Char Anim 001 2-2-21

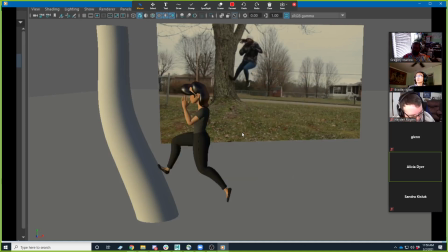selecting the character in a way that's uh, the best way to key it, and so you may accidentally be selecting some controls or some rigging that is in control of the hair.
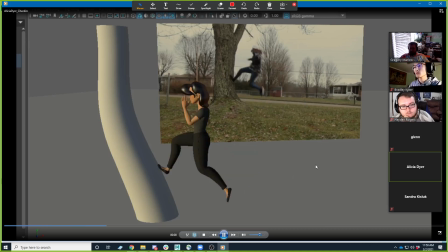The other thing is Maya sometimes messes up a little bit, and it may be that if you close down Maya and reopen it, it might fix it. Um, Having said that, though, I think your poses are looking pretty good on this. Um, I like the I don't know. I like this character. Um, there's
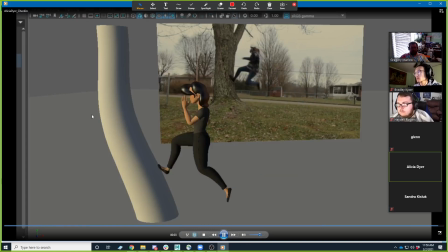I I like when there's an exaggeration of certain silhouette features,
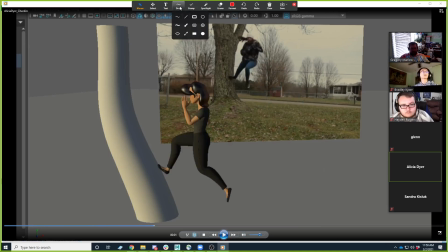and it's very clear to tell where her limbs are and where her feet are. Like I really like the small feet at the end of what is a little bit of a thicker leg. Um, and I think that it's got a really neat opportunity for silhouettes then, right?
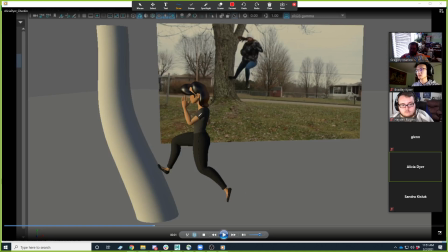Like it's very clear to tell where her feet are. And I think her hands and torso are actually pretty good with that too. So I think once you get her kind of turned toward the camera in these next few frames, that'll work out good.
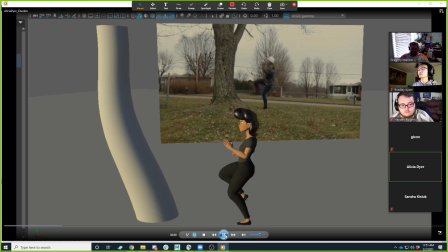But all this is looking on track to me. And I know you got to figure out the hair thing, and we can, if you need some help with that, let me know. I may be able to help you figure out what's happening on that. Um, and your reference is this you? Yeah, your reference is good.
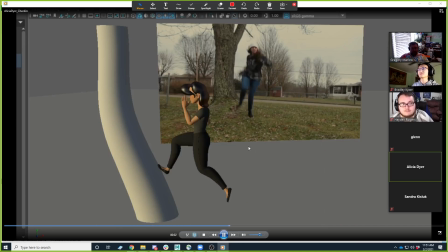Like this is really um, one of the things I would say is it looks like it's playing in slow motion. So you'll probably have to do a retiming on it once you get your keys in there to get it something that is a little bit more accurate on timing.
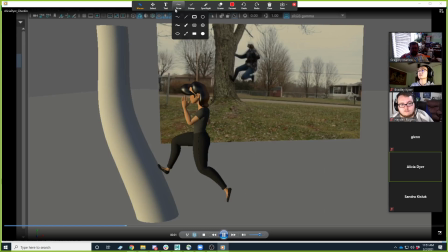Um, but you got some cool opportunities here for silhouette and weight. It's not. That's why I hate Windows Media Player. Let's see if I can pause it. Um, that's not it.
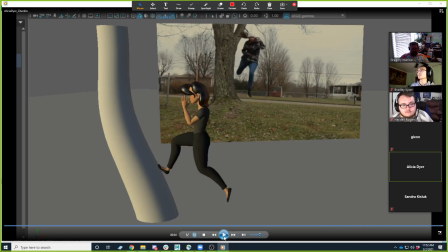Right there, like the way you push off that tree, and like I think this is an area where like where you would exaggerate the reference, right? You gotta you get a nice silhouette on your legs when you're doing that,
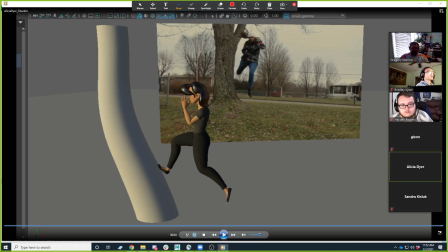but maybe you would play around with the the elbow getting a little bit more of a gap in the elbows here, so you get this negative space on the character. Um, but I think that that's one of the reasons this is going to read well is because like the feet are very clear.
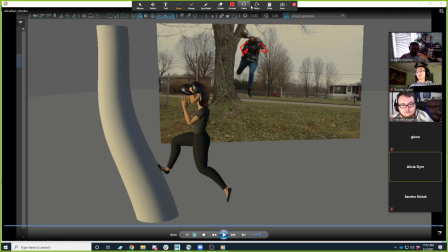I think you may end up having to change your camera angle a little bit because I do think it's working well from your camera angle because you
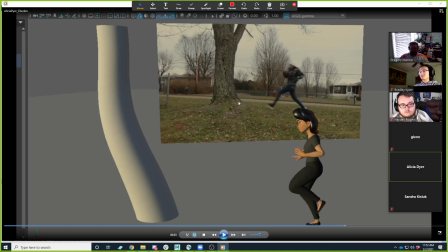run right at the camera at the end, right? Like I would almost consider putting the camera to where your character runs past it, right? But yeah, this is off to a good start.
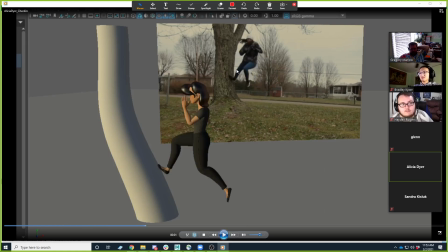So, that push off the tree is going to be probably the hardest part, and the landing. Something to notice is you probably won't get this in the blocking, but this will be sort of in the polish pass or the splining pass.
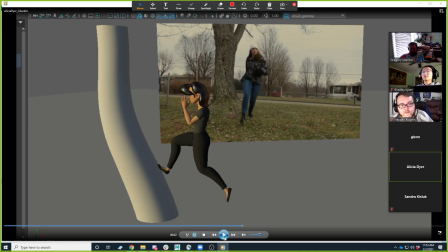Notice that your feet kind of stagger the way they hit, right? It's like one foot hits, then the other foot hits, and like, but if you look closely in that as you're frame by framing it, but it's probably going to be as like one foot hits,
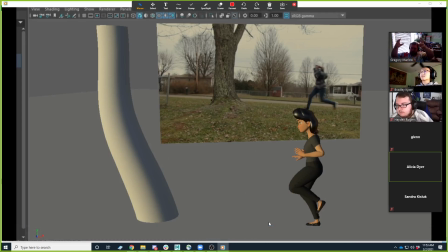your sort of center mass weight will then react to that, and then the other foot is almost catching you to keep you from falling.
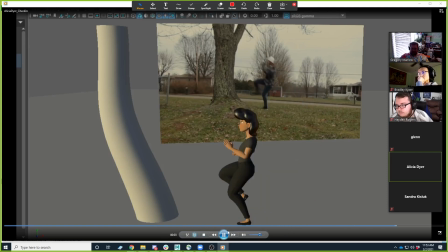And like I really like the way your foot is kind of like your second foot is like slapping down at the end right there.
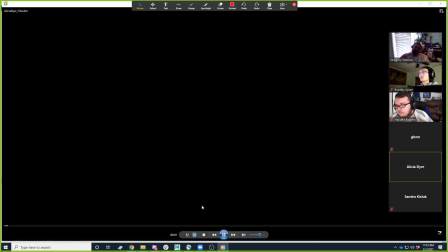It's like it's got this nice cascading effect to it.
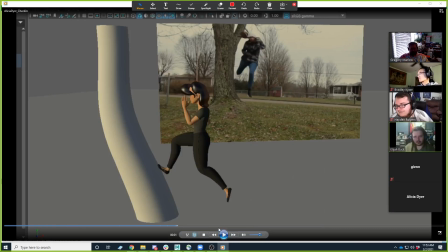So, my 2 cents, just other little things that would be fun to try to get into the animation at this point would be like the way your hair kind of flips out like that.